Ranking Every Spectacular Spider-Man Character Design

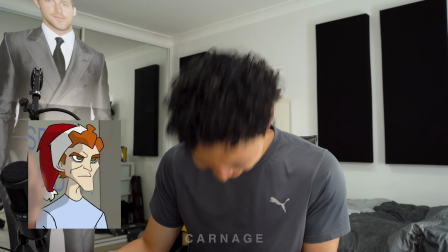(8:16)
Anyways, I don't even know why I spent more than 10 seconds on this guy. I'm gonna put Carnage, aka Cletus Cassidy, at
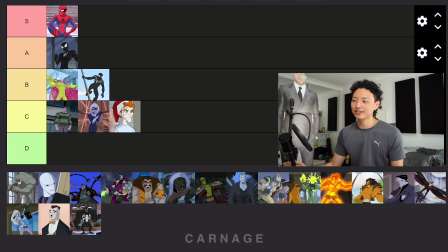(8:26)
C, because, you know, we didn't know what they were gonna do with him later. Okay, next, we're gonna tackle another civilian type of character, and again, I don't know why the fuck I put him in this list, but J. Jonah Jameson is in the show.
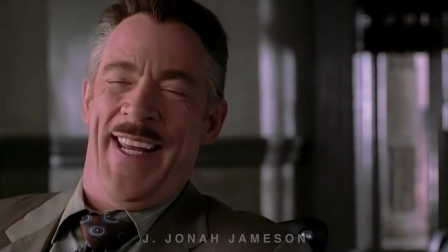(8:40)
And while a lot of people will say that J.K. Simmons is the definitive character portrayal of the J. Jonah Jameson character, this show actually did a great job at it.
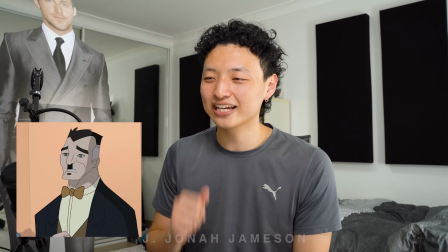(8:47)
Only makes contact by email. And I didn't even get his regular look for this tier list, so fuck me, I guess.
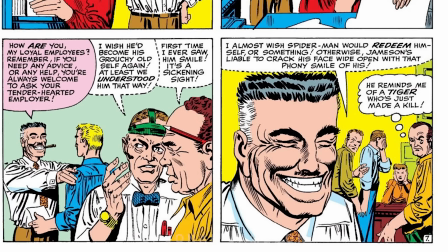(8:55)
But I do want to acknowledge that he does have a Hitler stash, which is what he had in the early comics. So yeah, they gave him a Hitler stash.
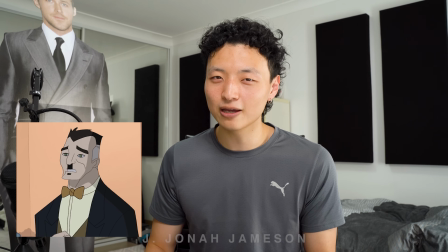(9:02)
Not sure whether that's a good thing or a bad thing. Probably a bad thing. I wouldn't recommend anyone wearing that stash style today, you know?
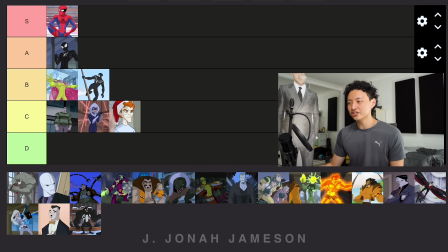(9:09)
Like, especially in a blue city like New York City. You get beat the fuck up. So J. Jonah Jameson, I'm gonna put him at a C. Okay, next let's do
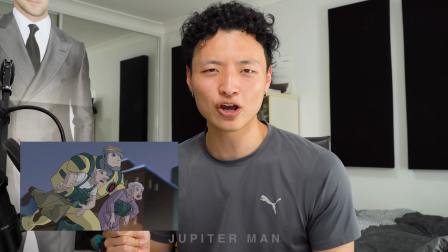(9:21)
Jupiter Man. I think that's his name. Or Colonel Jupiter or some shit. J. Jonah Jameson's son.
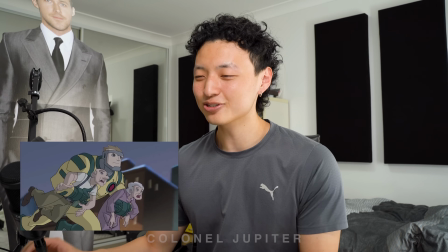(9:25)
This design, it looks like fucking shit. I'm sure that's how he looked in the original comics, right? Colonel Jupiter. Yeah, wow. His comic book design is fucking trash.
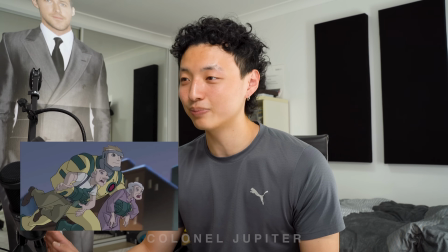(9:39)
Okay, so the show did an upgrade. I was gonna put him at a D, but looking at how he was meant to look in the comics, I'm feeling more forgiving.
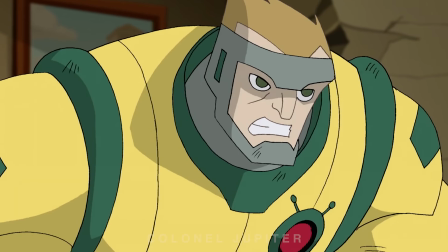(9:46)
Didn't this guy have like an anger problem, like a drug? No, it was an anger problem, not drug problem. Oh god, that's another C. Fuck me. The Jamesons are together, okay? Next, let's do Vulture.
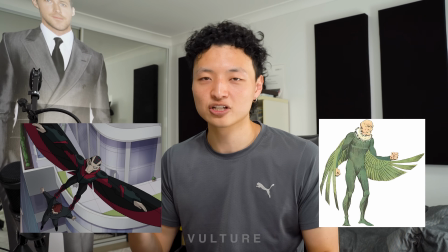(9:59)
So Vulture, they obviously strayed away from the single branch of a Christmas tree look and they went for something else, which looks a lot better.
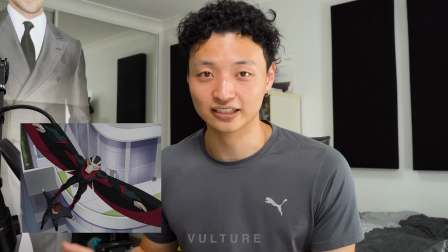(10:06)
Is it traditional? Not really, but still, fuck you, I like it. Like the red and black really just makes him look more vicious.
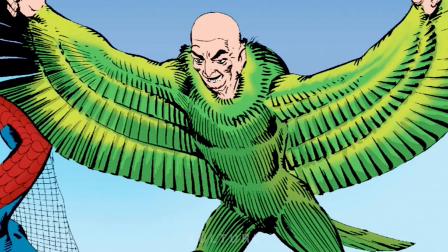(10:13)
Like who the fuck's gonna be scared of a green bird? No one. This looks fucking crazy.
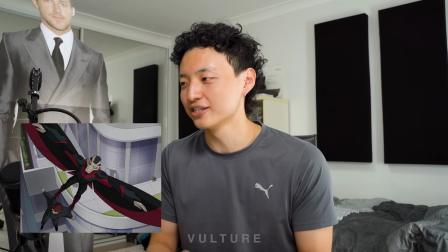(10:18)
Also, they did kind of just take their own liberties with this character design because it pretty much has nothing to do with the original comic design, apart from being bald and wings.
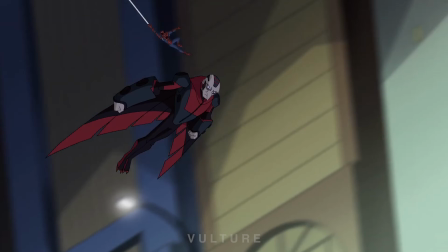(10:27)
Like, seriously, there's literally nothing similar. But yeah, I really love it. It's a really good modern revamp of Vulture.
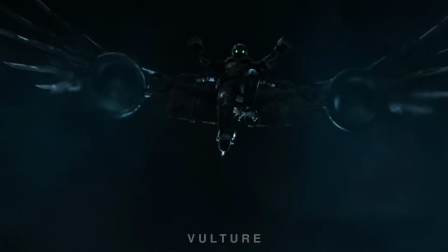(10:32)
I'm a sucker for this kind of thing where they just, you know, they just take creative liberties and they just make a character look cool.
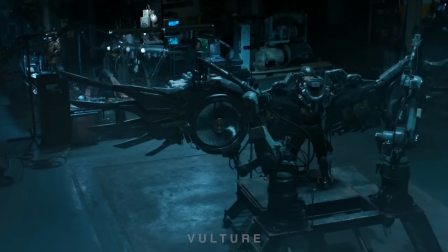(10:38)
A character that isn't supposed to be cool, they make them look cool. So I'm gonna put Vulture at either A or B. You know what?
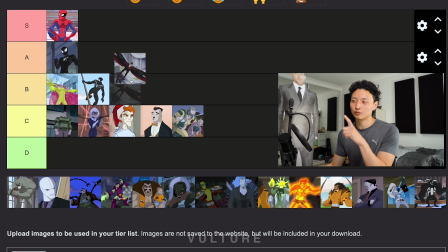(10:46)
Just for the extra steps they took to just redo the whole design, I'm gonna put him at A. Even though the character himself isn't like that amazing and awesome, you can't really fault how well they did on the design itself.
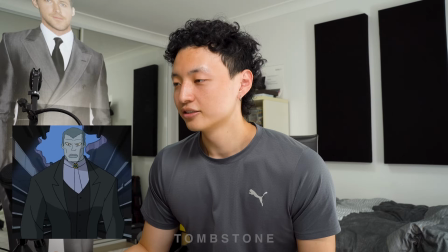(10:57)
All right, let's go with Tombstone. So Tombstone, they pretty much nailed it.
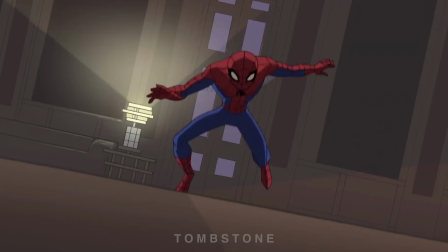(11:04)
Also, that scene in the show where he just beats the fuck out of Spider-Man. They did a great fucking job.
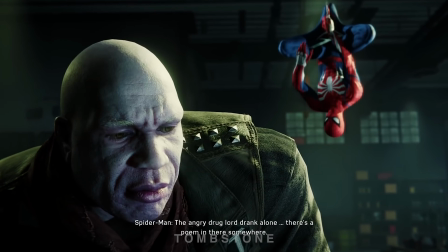(11:12)
Like, don't give me this motorbike mechanic bullshit from the Insomniac games. Give me this guy. Wait, again, I need to look up how he looks in the comics. I did not do my research for this video.
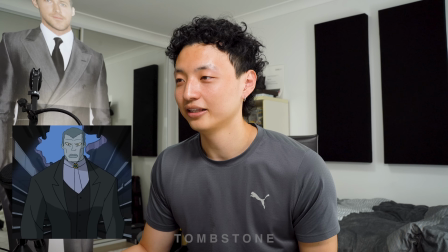(11:21)
Yeah, no. Yeah, wow, what a fucking improvement.
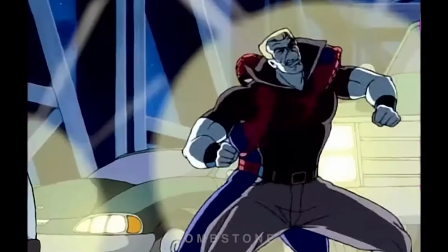(11:26)
Also, him in the animated series, if we compare this Tombstone to the one in the 90s animated series, 100% improvement.
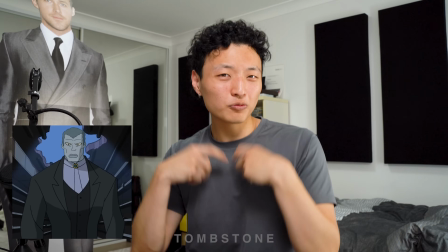(11:33)
I don't know why the animated series want to have the fucking... what's it called? That fucking vampire looking propped up collars?
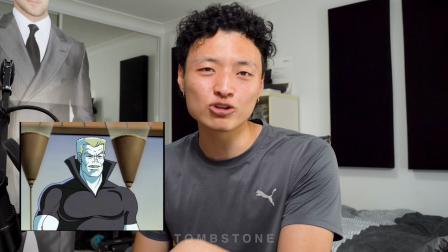(11:41)
Like, my guy, you look like a dad who's trying to sneak into an 18th birthday party, okay? Fucking relax.
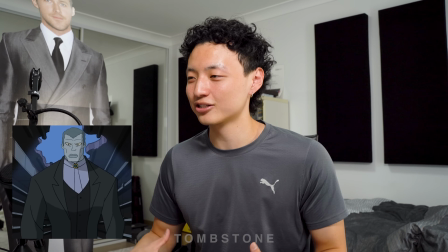(11:46)
Anyways, I like how neutral his colors are as well on his costume. It just really complements the whole Tombstone aesthetic.
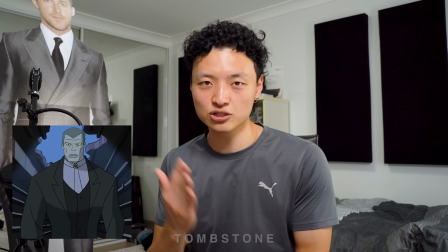(11:52)
Like, you don't want any bright colors and shit. Like, this guy is a stone wall. He will fucking beat the shit out of you.
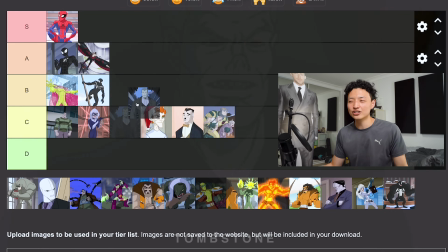(11:57)
So I'm gonna put Tombstone, especially just looking back at the 90s version, at a B. All right, let's continue the gangster war streak with Hammerhead.
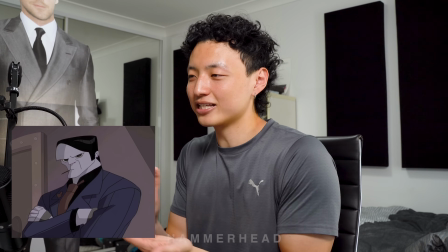(12:05)
Honestly, not that much to say about him. He just looks like a gangster because like, if you didn't know that he was Hammerhead, he had superpowers like, yeah, like that fucking cranium on him.
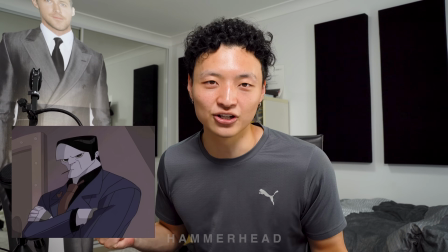(12:14)
He just looks like a gangster from a stylized animated show. So yeah, I'm not gonna hold too long on this character design.
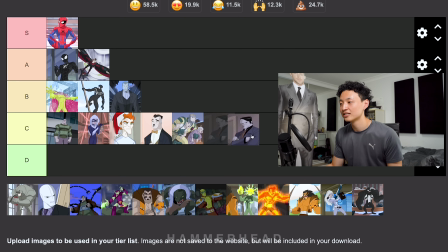(12:19)
I'm gonna put Hammerhead at a C. Next with the crime saga, we're gonna take on Silver Sable.